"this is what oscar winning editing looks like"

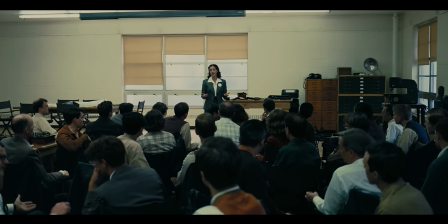It's no longer the enemy who are the greatest threat to mankind. It's our work.
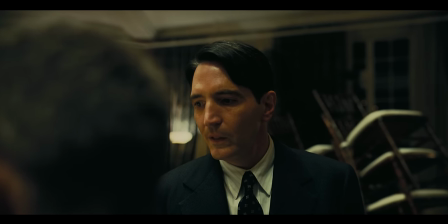It's not essential to take in all of this information.
One night I saw a V2 rocket headed to England.
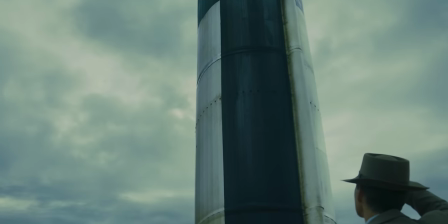But we still feel its effect.
They won't fear it until they understand it. But imagine what it will be for such an enemy rocket to carry an atomic warhead.
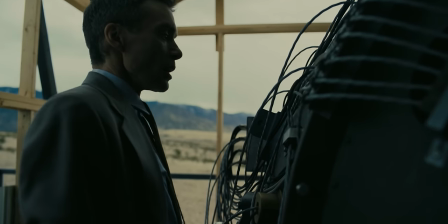But for when Nolan wants us to remember specific characters or plot points, we're given helpful reminders.
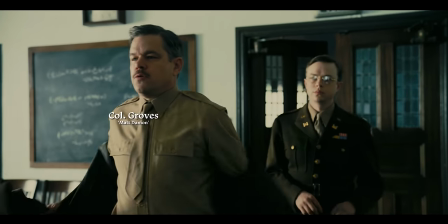Like when Oppenheimer is being recruited by Matt Damon.
Colonel Groves, this is Lieutenant Colonel Nichols.
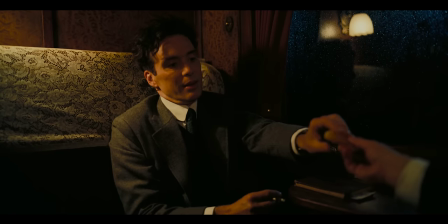Have that drag lane.
They talk about Heisenberg, the character we saw briefly about an hour ago.
This is German you have to seek out.
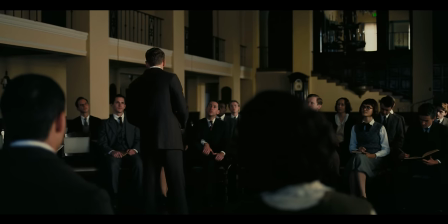Chances are, most people wouldn't remember him by his name.
Who do you think they put in charge? Colonel Heisenberg.
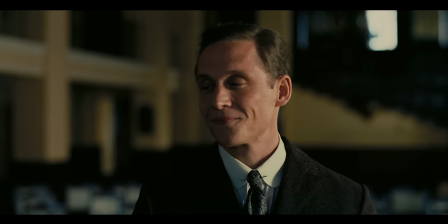So we're shown this quick cutaway.
You know his work. I know him.
And this isn't the only example.
How was Mr Borden able to put together such a detailed indictment?
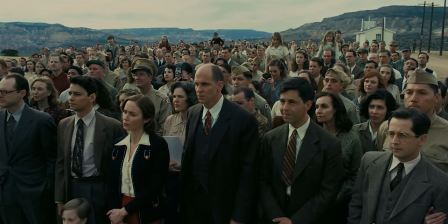Patrick Blackett.
Oppenheimer has a lot of characters. It'd be impossible to remember all of their names the first time you watch it.
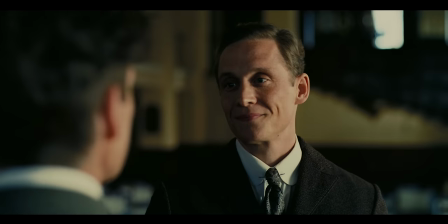So these short cutaways are essential for us to keep track of who is who, because it's much easier to remember a face than a name.
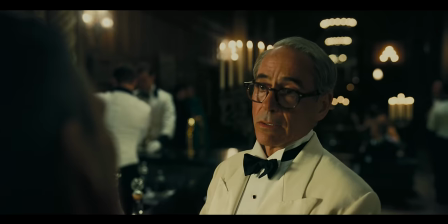To prove this, let's try something. Look at this scene, where I've removed the cutaway.
Klaus Fuchs, the British scientist that you put onto the implosion team at Los Alamos.
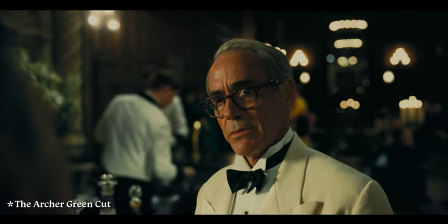Turns out he was spying the Soviets the whole time.
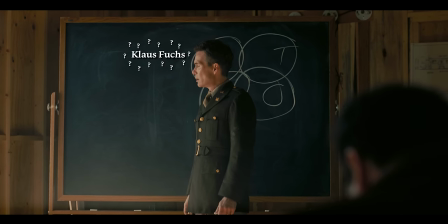Chances are, you can't remember who Klaus Fuchs is, so the scene isn't very satisfying because we don't know who they're talking about.
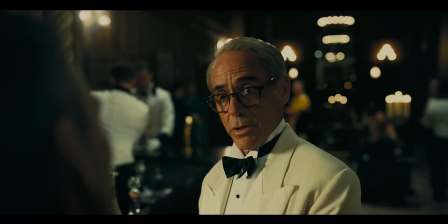But now, let's look at the actual scene.
Klaus Fuchs, the British scientist that you put onto the implosion team at Los Alamos.
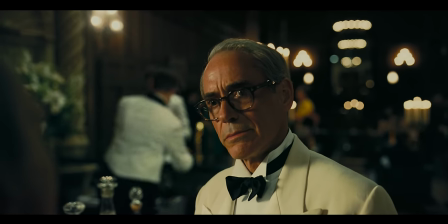Turns out he was spying the Soviets the whole time.
Instantly with this short cutaway, we know who the spy is because we remember his face.
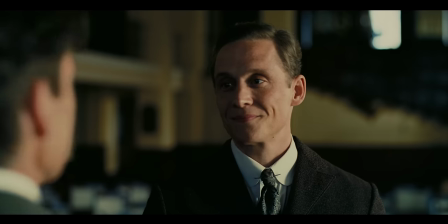Stopping him, Klaus Fuchs.
But these quick edits aren't just used to help us remember characters.
Might Mr. Nichols have given him access to the file?
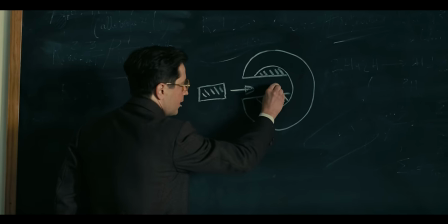They make the abstract scientific concepts seem more dramatic.
My artwork is so abstract.
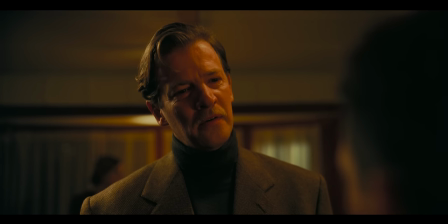How do you make discussions about nuclear physics interesting? Well, like this.
The bigger the star, the more violent its demise.
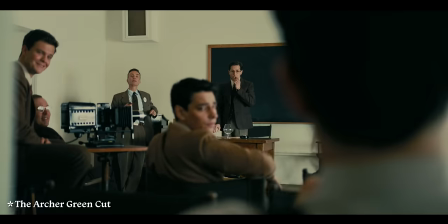Again, let's see what it's like if we didn't get these visuals.
We compact the atoms together under great pressure to induce a fusion reaction.
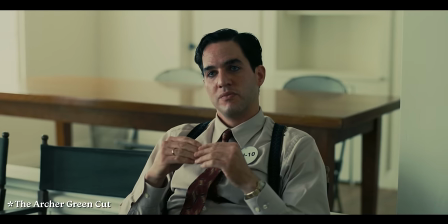And now, let's see the actual scene.
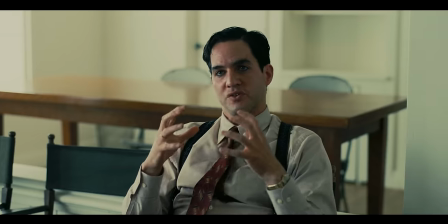We compact the atoms together, under great pressure, to induce a fusion reaction, then we'll get, not kilotons,
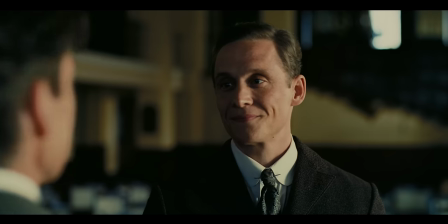but megatons.
These cutaways and imagery can also mark when Oppenheimer is most stressed, with some help from the sound design too.
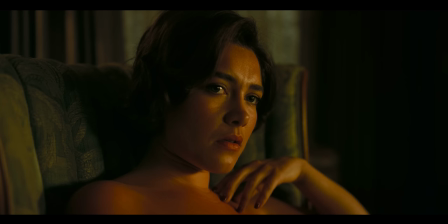When asked about cheating on his wife with Florence Pugh, we hear this.
When did you see her after that?
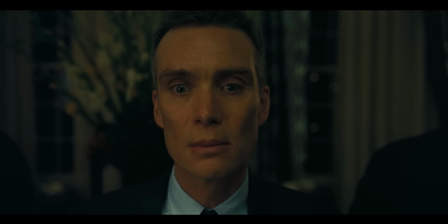When they're talking about making a hydrogen bomb, we hear it again.
You drown in 10 feet of water or 10,000?
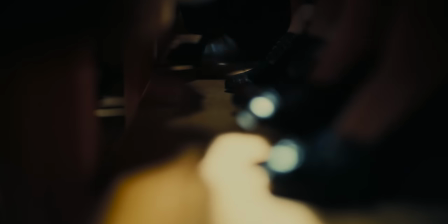But this time we cut away to the stamping feet. They're gradually teasing out where the sound is actually coming from.
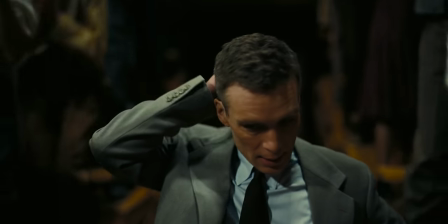And finally, after they've tested the bomb and Oppenheimer is about to give a speech, we see the source of these sounds.
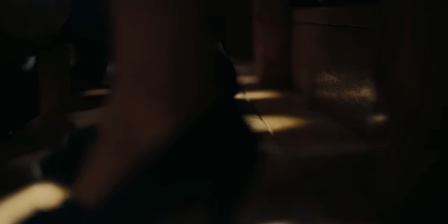But how do you make it more intense than before? Well, instead of going loud, you go quiet.
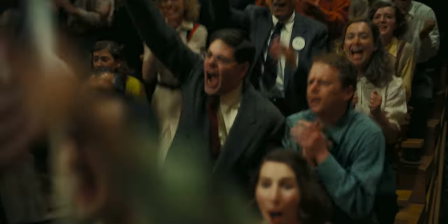I just wish we had it in time to use against the Germans!
Instead of cutting away to the visuals, you make them part of the actual world.
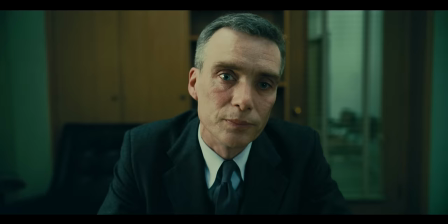And then in the climax during this interrogation, we get all of these elements combined.
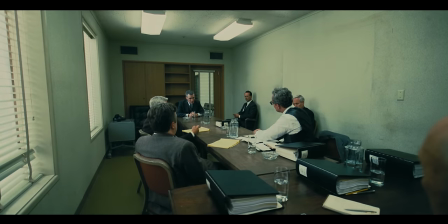Nolan has always been fascinated by time.
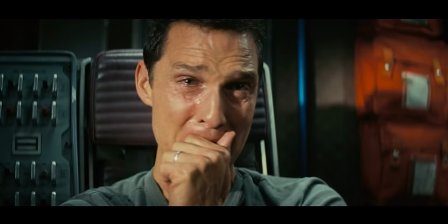In Tenet they go back, in Interstellar they go forwards, and in Dunkirk they kind of switch between timelines.
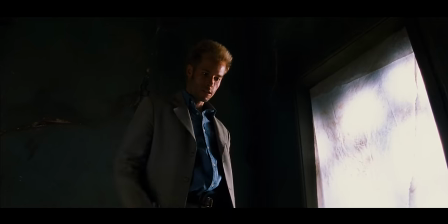But it's Memento that is most similar to Oppenheimer.
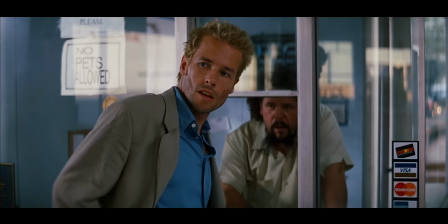We're presented with two timelines, one that starts at the end and goes backwards, and one that starts at the beginning and goes forwards.
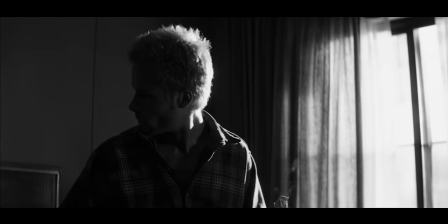One is black and white and one is colour. These colour sequences that are intensely subjective, we alternate with these black and white sequences that at least to begin with are objective. These timelines continually intercut and inform each other until they finally converge in the middle, which to us is at the end of the movie.
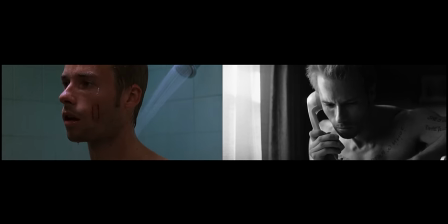And they meet towards the end of the film. Sound familiar? Well, Oppenheimer essentially has the same structure.
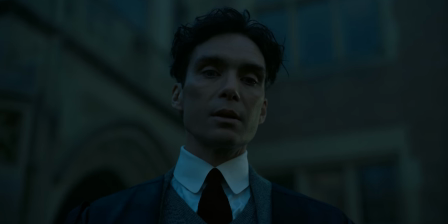If we strip it down, we have two timelines, one from Oppenheimer's perspective and one from Strauss's, one in black and white and one in colour.
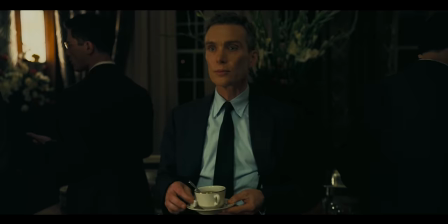And I want to use the colour in the black and white to help just make the audience feel the scenes as different.
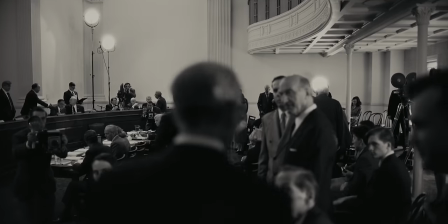Strauss's timeline begins with his confirmation hearing in 1959 and sort of looks backwards to cover everything that happened after Trinity.
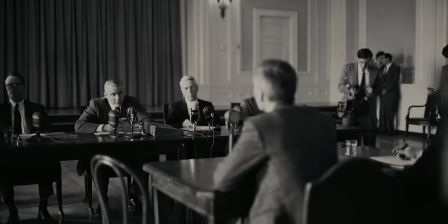These isotopes could be useful to our enemies in the production of atomic weapons.
One is a much more objective view of Oppenheimer, you're sort of seeing him from across the room and perhaps judging him a little.
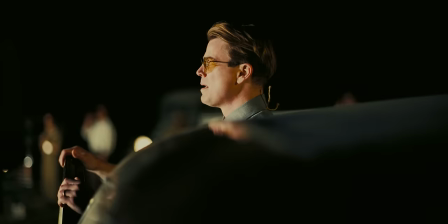And Oppenheimer's timeline follows his life up until the Trinity Test in 1945. The other, you're really in his head, kind of going on the journey with him.
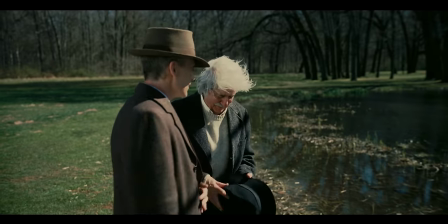Both of these converge in 1947, with Oppenheimer's conversation with Einstein.
The man of the moment.
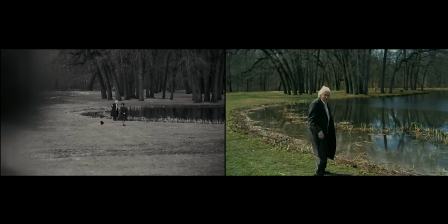It's in this moment that we not only tie the two timelines together, but it's also a pivotal moment in both characters' journey.
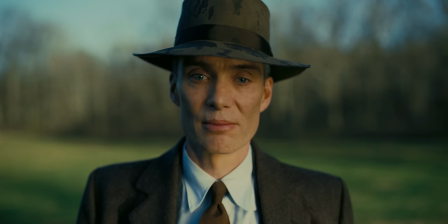We get a final look into Oppenheimer's worldview, helping us understand the true outcome of the first timeline.
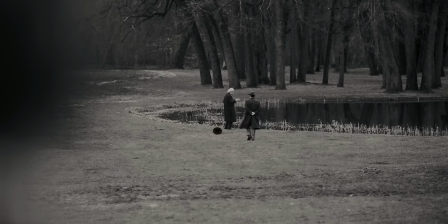I believe we did.
It also helps us understand Strauss' motivation.
I don't know what Oppenheimer said to him that day, but Weinstein wouldn't even meet my eye.
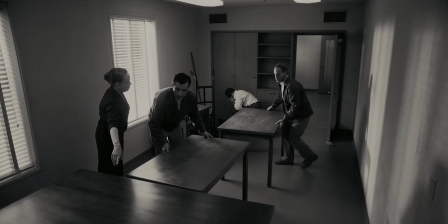Which was the true driving force of everything that came after Trinity. It's these small decisions that add up to make a film that feels unique.
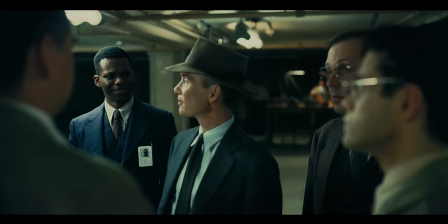It's a three hour movie of people talking about physics and communism, yet it feels like a rollercoaster.
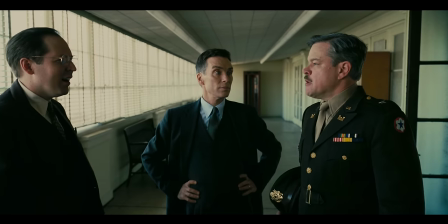The editing propels the film forwards, keeping track of what's important.
How about because this is the most important fucking thing that ever happened in the history of the world!
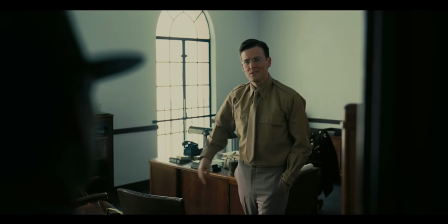Yet never getting lost in the small details. At its heart, Oppenheimer is an intimate story about one man,
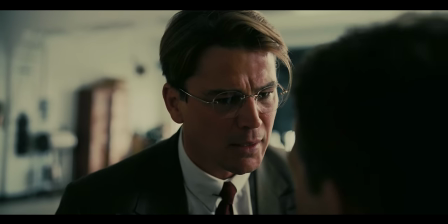yet it's constructed as a fast-paced action blockbuster.